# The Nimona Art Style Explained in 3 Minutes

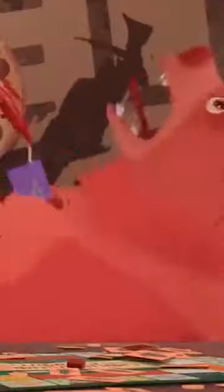0s
Every single detail in the movie Nimona means something important. Is it the best animated picture of the year?
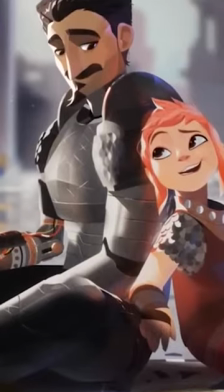5s
Well, one thing the movie did great was use every single design detail to support the movie's theme of acceptance.
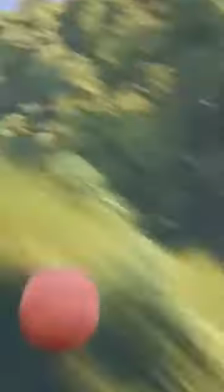11s
For example, in the movie, the closer a person, building, or object is to the camera, the more detailed it is.
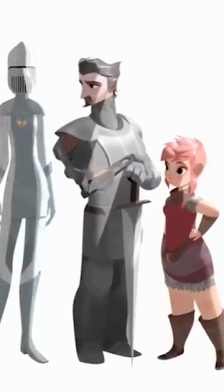17s
When things get further away from the camera, the geometry and textures of the object start to change.
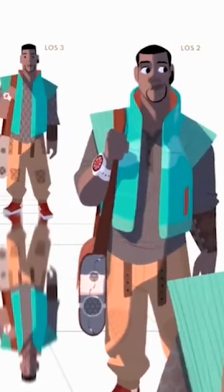23s
They begin to get more simple, less detailed. basically showing that the closer we get to somebody the more we see them for what it really is.
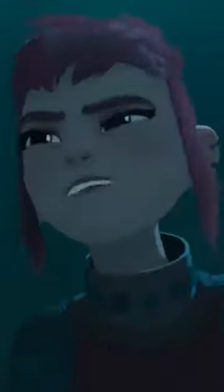31s
Light and shadow were also super artistic. Using the comics as inspiration the filmmakers made sure the characters were in shadow a lot.
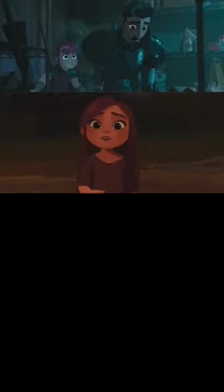38s
This represents how characters aren't accepted by society. Nimona is always in shadow and doesn't really come out until she meets a character who is accepting of her. Like in this scene the little details are what really make this movie. The creator of the comic also explains the importance of the color peak in the film.
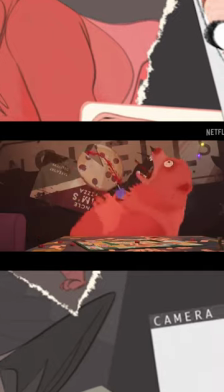54s
I'll let them explain.
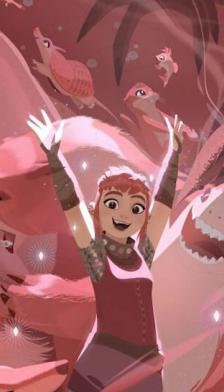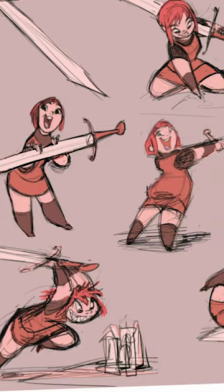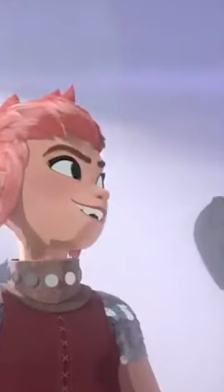84s
proud of who she is, she likes who she is, she just wants to be seen and accepted for who she is. So that pink is kind of a badge of honor. It's a badge of rebellion in a way when the choices could be endless.
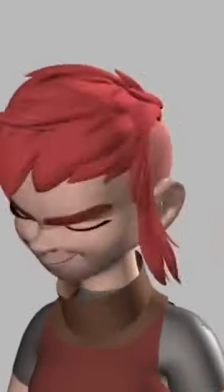97s
Now if we look at the animation test we also see how much thought and work was put into trying to make Nimona a unique character.
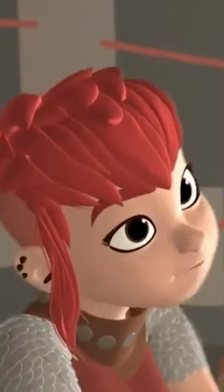105s
She definitely doesn't look or feel like any other typical cookie-cutter CGI female hero.
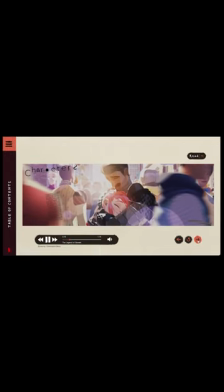114s
Nimona has such a cool movie. There are so many great details. And what's really cool is that Netflix made the entire Art Of book online for free.
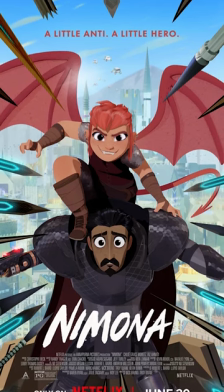121s
You can check it out right now. Overall, what did you think of it? And do you think it'll be able to win the best picture?
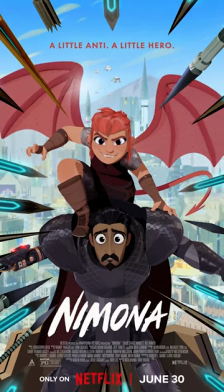129s
Well, best animated picture. You know what I mean. I'll see you guys in the next video. Yeah, just because I started doodling in a pink pen, I think Nimona ended up being pink.